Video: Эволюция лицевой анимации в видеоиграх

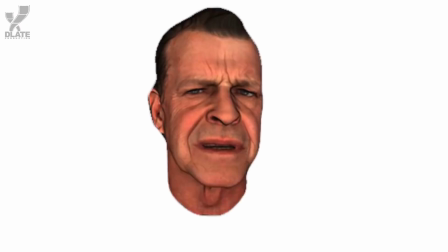(0:00)
От пикселей до полигонов, от простого к систематическому, от неопределённого до детализированного.
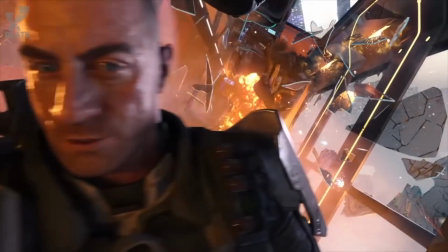(0:05)
Лица, которые мы видим у игровых персонажей, прошли долгий путь до правдоподобной кожи и реалистичной симуляции волос.
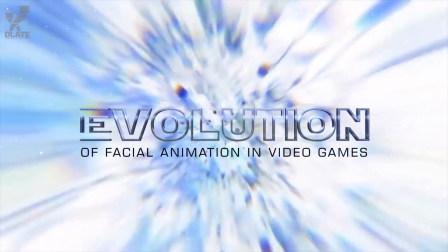(0:12)
Сегодня GameRanks представляет вам эволюцию лицевых анимаций в видеоиграх. В 1980 году вышел Pac-Man.
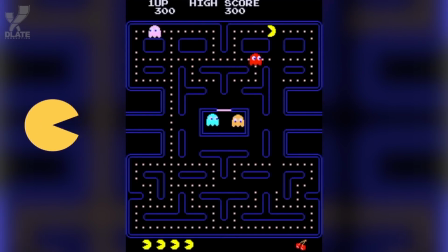(0:21)
Эта маленькая жёлтая пицца без одного кусочка уже являлась примером, я посмею это сказать, детализированной лицевой анимации в видеоиграх.
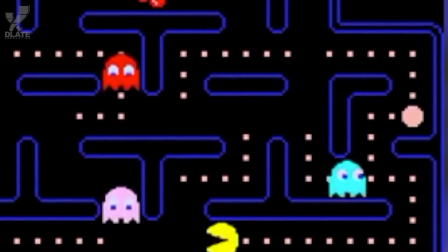(0:28)
Конечно же, чтобы назвать лицевую анимацию Пакмана детализированной, нужно немного расширить понятие детализированности. Однако мы просто пытаемся вернуться к самому началу как можно раньше, когда Пакман даже близко не ассоциировался с лицевой анимацией.
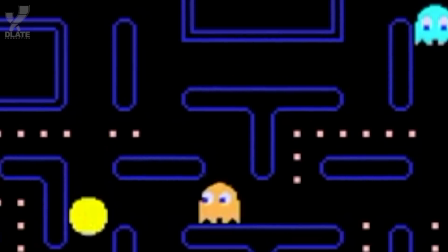(0:42)
Он не обладал особо отличительным набором лицевых выражений, между которыми можно было бы изящно переключиться, ничего такого. Однако он использовал больше одного кадра для изменения выражений. Количество лицевых выражений у него было крайне ограниченным, оно включало открытие рта и закрытие рта.
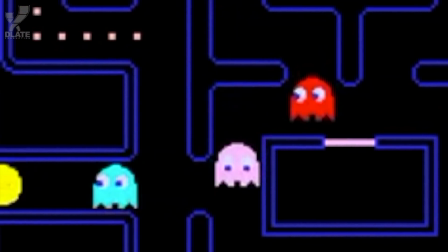(0:59)
Для тех времен эта анимация была очень плавной, по крайней мере для видеоигры.
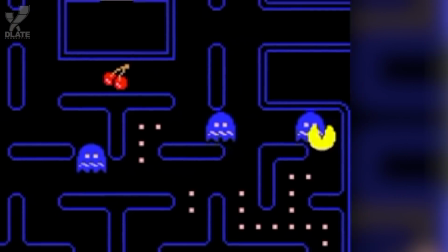(1:04)
Чуть менее детализированная, но менее плавная анимация была в Донки Конге, вышедшая годом спустя.
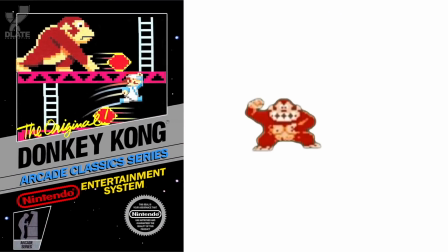(1:10)
У Донки Конга не было никаких промежуточных фреймов на лице, но в зависимости от его действий,
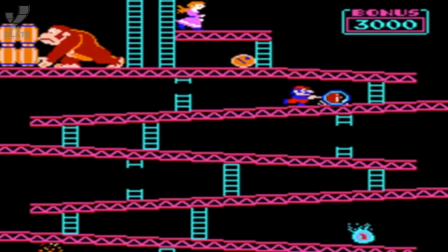(1:15)
у него было несколько разных лицевых выражений и достаточно прорисованных, несмотря на низкое разрешение.
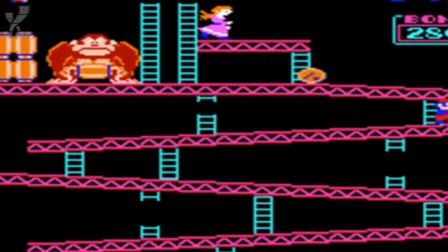(1:21)
Вы понимали, о чем думал Донки Конг, когда бросал эти бочонки. Вы понимали его раздражение.
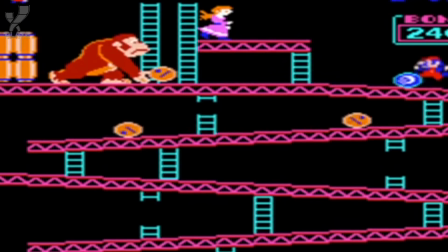(1:27)
Очевидно, он был гориллой, но он также напоминал белку, гонящуюся за орехом. Задумайтесь над этим, и вы поймете, кем же Донки Конг был в действительности.
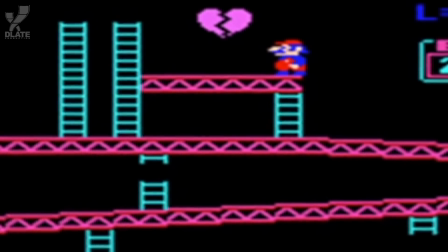(1:36)
Теперь вы понимаете, это возбужденная горилла. Наверное, хорошо, что нам показали раздражение только на лице Донки Конга.
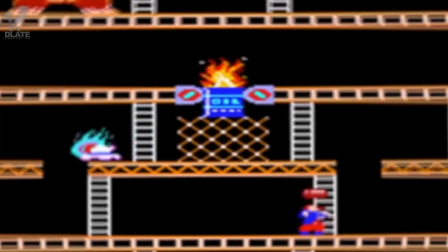(1:43)
Хорошо, что мы не рассматривали всерьез идею наблюдения за анимированной перевозбужденной обезьяной в 1981 году.
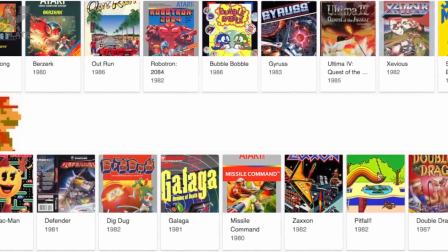(1:50)
Что же касается остальных игр тех времен, то по большей части правдоподобность выражений персонажа была оставлена на игрока.
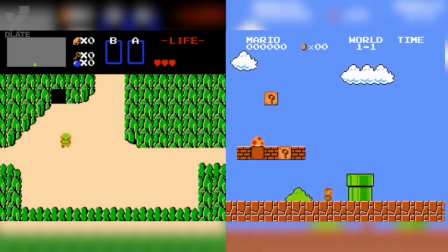(1:57)
В конечном счете, такие игры, как The Legend of Zelda или Super Mario Bros. не обладали лицевыми анимациями.
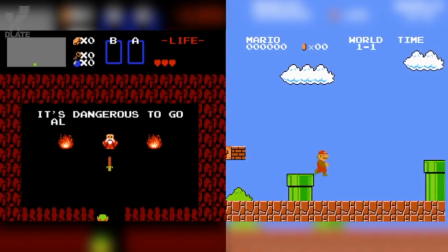(2:04)
Вместо этого, у них было безэмоциональное лицо и человеческое подсознание заполняло пробелы.
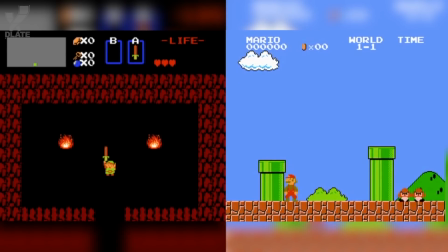(2:09)
В каком-то смысле, лица игровых персонажей были немного абстрактным искусством.
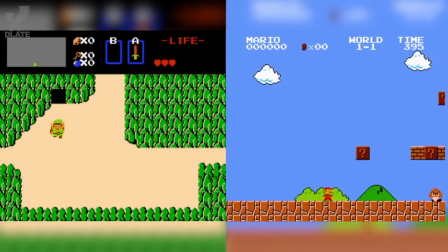(2:14)
В том смысле, что абстрактное искусство рассчитывает на взгляды тех, кто смотрит, и тогда искусство приобретает смысл. В эпоху очень плохо детализированных игр это был чуть ли не единственный выход.
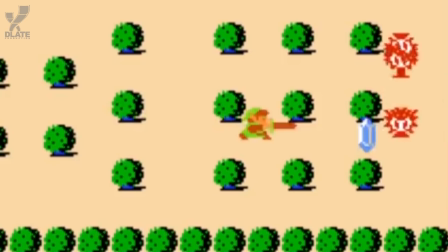(2:24)
В такой игре как The Legend of Zelda ваш персонаж был очень маленький, всего одна клеточка игрового поля.
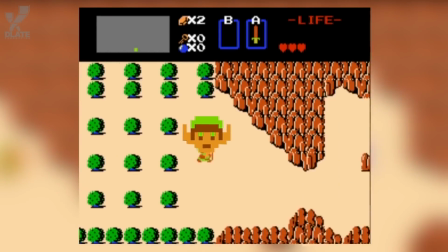(2:31)
Не хотелось бы занимать огромную часть экрана лицом, потому что это было бы очень странно.
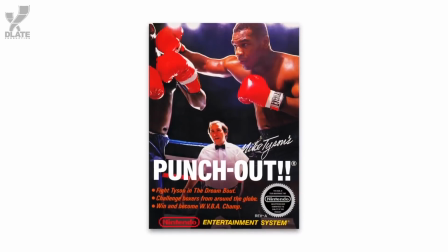(2:36)
Однако иногда все-таки выходили игры вроде панчаута Майка Тайсона, вышедшая в 1987 году.
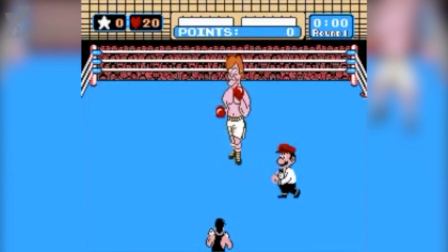(2:43)
Разработчикам предоставилась возможность сделать увеличенных персонажей на экране и дать им разные лицевые выражения.
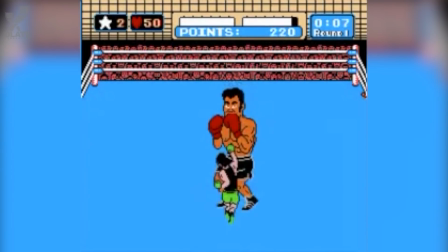(2:49)
При учете всего прочего, Punch-Out! Майка Тайсона, вероятно, обладает наиболее проработанной лицевой анимацией из всех, что выходили в 1980-х годах.
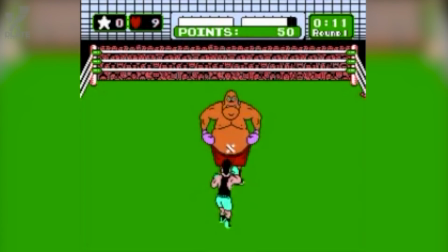(2:58)
Учитывая, что это целое десятилетие игр, это очень впечатляет.
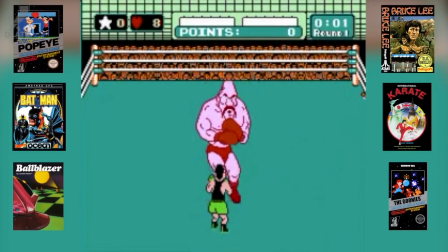(3:02)
Но если вы сейчас посмотрите на игры тех годов, особенно на 8-битные 980-х, они напоминают стиль ретро или просто выглядят старомодно и безвкусно.
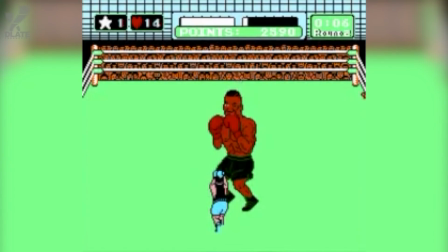(3:12)
Не забывайте, что ничего подобного ранее не было.
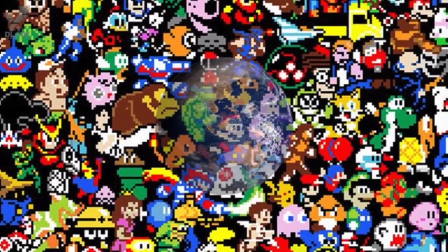(3:14)
Земля просуществовала уже 4,5 миллиарда лет, однако сама концепция лица относительно новая, а уж тем более концепция лицевых анимаций в видеоиграх.
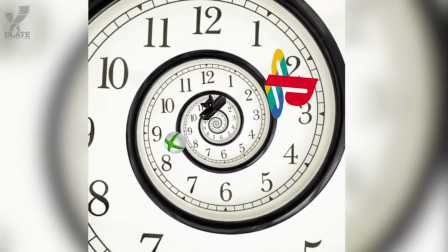(3:23)
Поэтому можете себе представить важность тех маленьких шагов в 80-х годах, чтобы определить, чем именно видеоигры могли вообще стать.
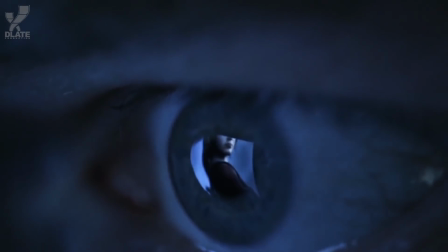(3:31)
Мы бы не обсуждали сегодня так называемую зловещую долину, которая показывает разницу между невероятно проработанной симуляцией мира и реальным миром.
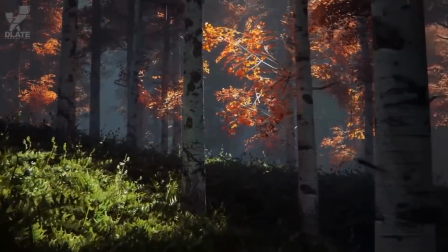(3:40)
Не будь у нас таких технологий, подобное выглядело бы очень хреново в сравнении с тем, что у нас есть сегодня.
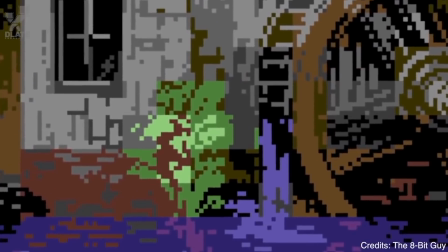(3:46)
Очевидно, мы еще не говорим о значительном прогрессе, потому что мы по-прежнему смотрим на маленькие спрайты.
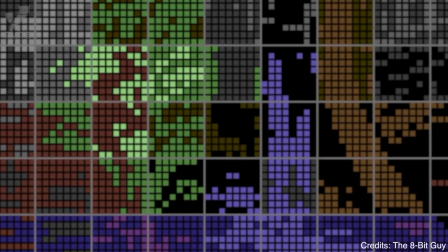(3:52)
А вот значительный прогресс можно было заметить в игре Sonic the Hedgehog 1991 года.
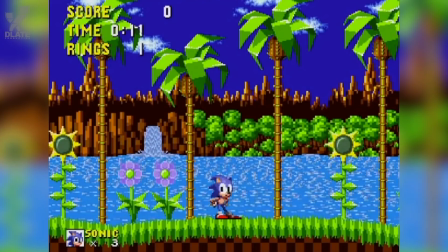(3:58)
Если Соник долго оставался без дела, то он терял терпение. Он начинал постукивать ступней и смотрел на игрока, подразумевая, будешь ли ты что-нибудь делать.
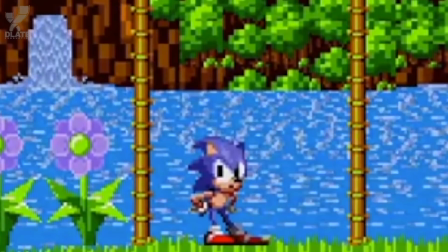(4:07)
Чего мы стоим?